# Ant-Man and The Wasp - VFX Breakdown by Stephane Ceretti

That was an astonishing clip of Marvel Studios' Ant-Man and the Wasp. And now I'm here with Steph Ceretti. You are the visual effects supervisor for Marvel Studios' Ant-Man and the Wasp. So where do you even start with something like that?
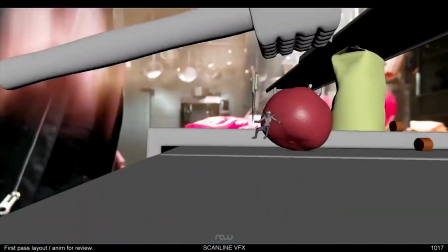20s
Well, we do, I mean, it's always the same thing. You know, we start with a previews, which is kind of an animated version of the film before we shoot it.
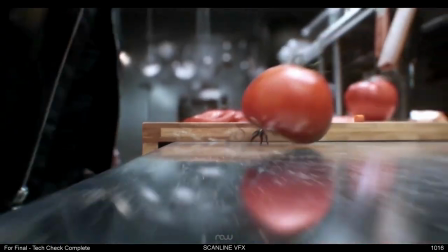27s
And that gives us all the information we need in terms of what we need to shoot,
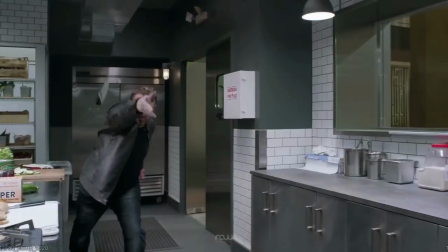31s
what is the scale. and we work with the stunt people as well to establish, you know, which moments are going to be stunts,
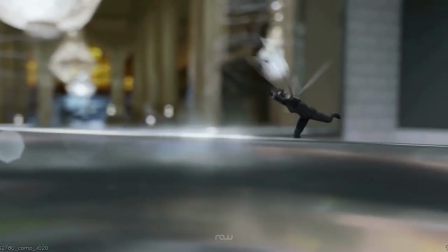38s
when do we transition to a CG character, and when we go macro, like very, very, very small, what kind of cameras we're going to use.
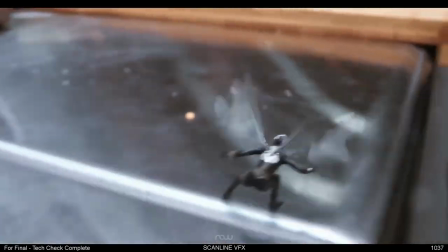46s
The challenge with shooting these shots is being a quarter of an inch close to the surface of the table, which you can't do with a camera.
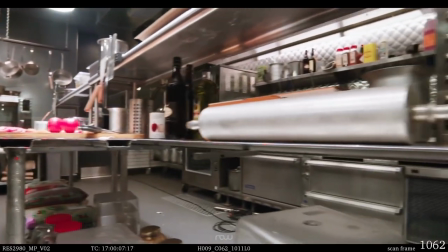53s
So we keep all the environment, the table and everything, but we take out the table that she's sliding in so that we can put the camera at the right height.
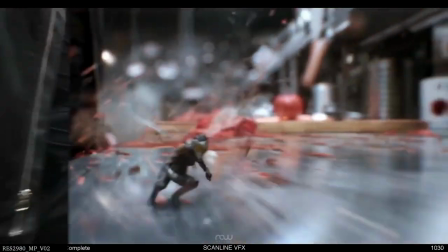60s
We can then recreate the table and have her kind of slide on the table.
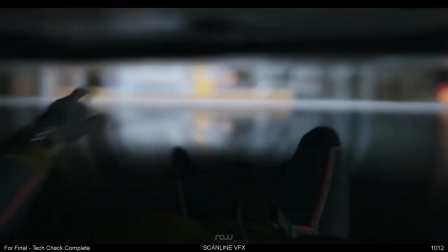65s
We wanted to have a couple more hits on the table as she was going, just to make it more dangerous for her.
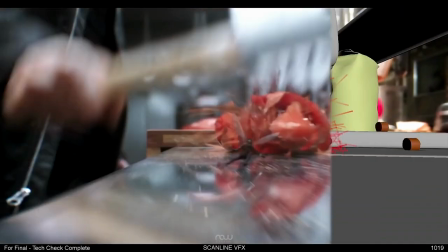71s
So we added the CG hammer, kind of hammering closer to her as she goes through the shot. So all of these kind of mixture of real photography, CG character animation,
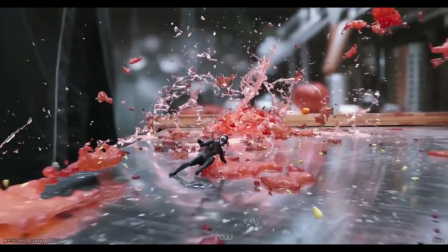82s
CG environment, CG simulation of that tomato getting splashed. We added a few carrots, I think. What we do on most Marvel films, we scan all the actors in their costume,
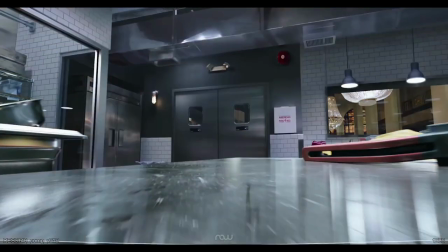94s
without their costume, so that we have a really good 3D scan of everything. So it's all built based off their real sizes, and we have to recreate the costume,
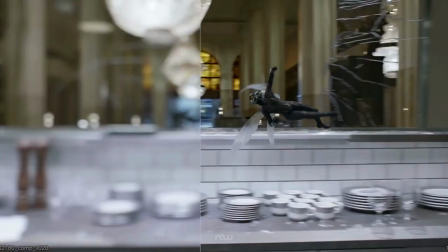104s
make sure that they wrinkle correctly, when you have motion and muscles, all that stuff.
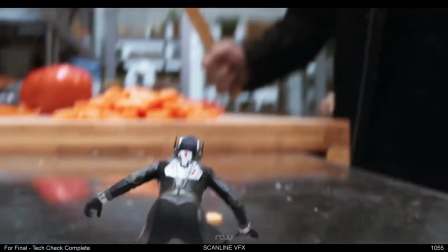111s
It's quite complex to actually be able to recreate our real life characters and make sure that they don't feel like they're just animated puppets.
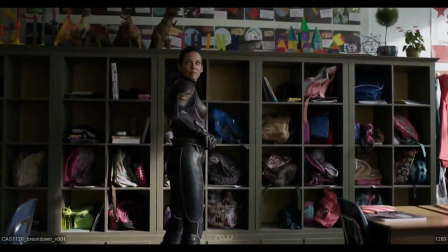So did Evangeline Lilly and Paul Rudd ever meet in real life? Not for this scene.
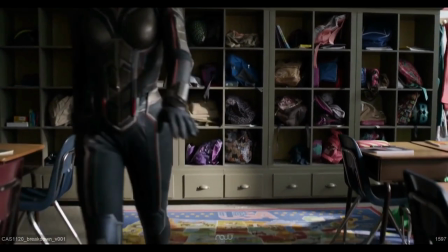131s
Wow. Not for this scene. In a classroom that is a real classroom from a real location, but he's small.
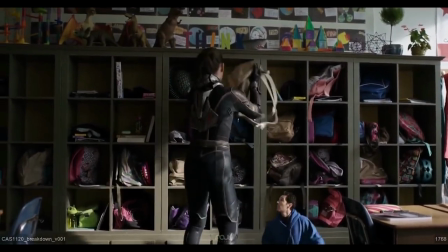136s
But you can't, obviously, you can't shoot him in that location at the same time. Because we play with size, it's all about the size cues that you can give to the actors.
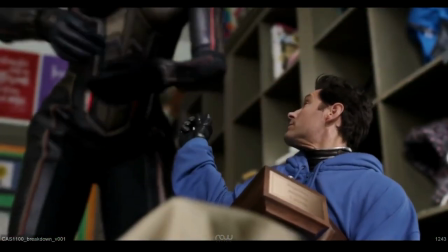145s
And playing around with the props that they're touching, they exchange a backpack. And the backpack, we had two different sizes.
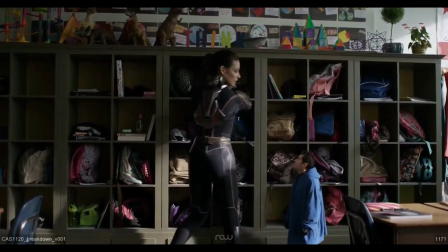152s
We had the real size, which is a normal backpack for a kid, and we had a version of the backpack that was double the size that had been made by the props people. That must be so funny to see in the props department all the different scales of props. Yes, exactly.
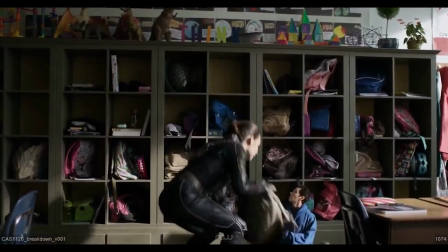165s
And the complexity of the scene is that he takes the backpack and then he gives it back to Evangeline, but they didn't do it at the same time.
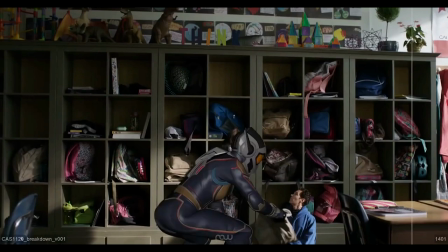173s
He was carrying the big backpack, she was carrying the small backpack, And right in the middle, we transition with a CG backpack. That is mind-blowing. Well, let's take a look at our next clip.
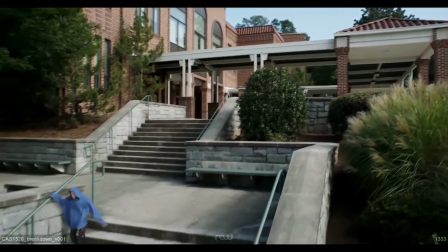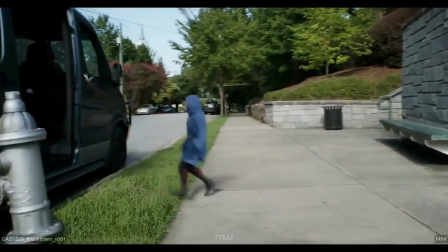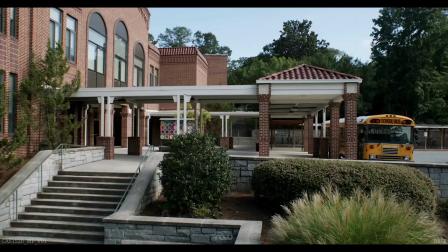195s
This is another, this is when they go out of the school. And that's another very complicated shot, actually.
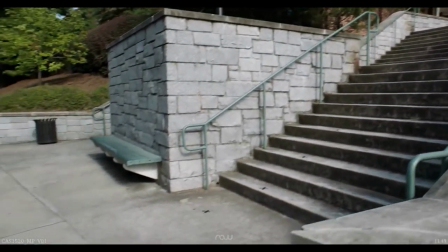201s
So we were on location in Atlanta, and we shot that big shot of him coming down the stairs, but we didn't have anybody here.
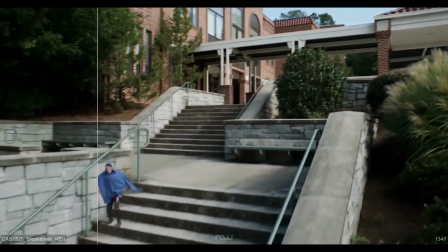209s
And then what we do, we then do the match move, which is knowing exactly where the camera is in that 3D space.
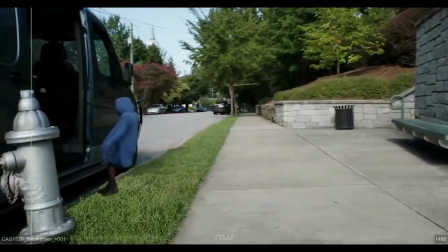216s
So we have a virtual camera now that knows exactly where the camera is.
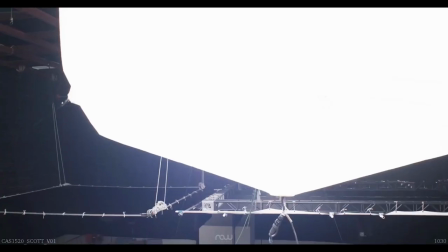220s
And then we had to rebuild on stage the stairs,
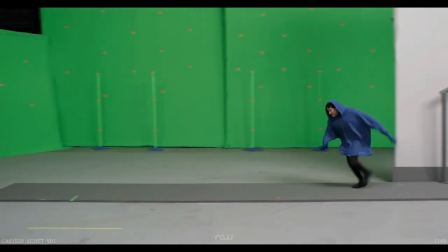226s
but double the size so that Paul could go down the stairs with exactly the same steps and everything.
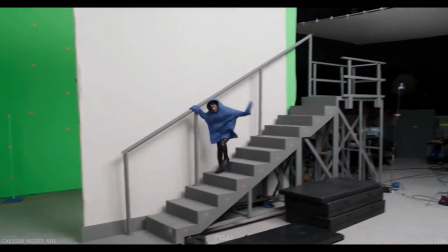233s
So they had to be very precisely built to match what we had on location, but just be double.
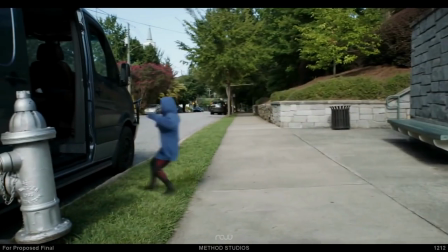238s
And then here he goes into the van.
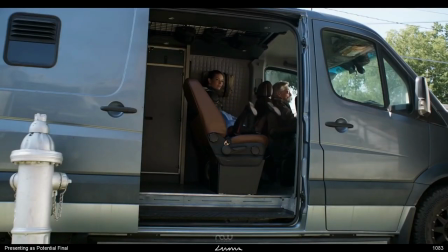240s
And same thing, the seat in the van and the steps going into the van had to be very precisely made so that he would step exactly at the right place.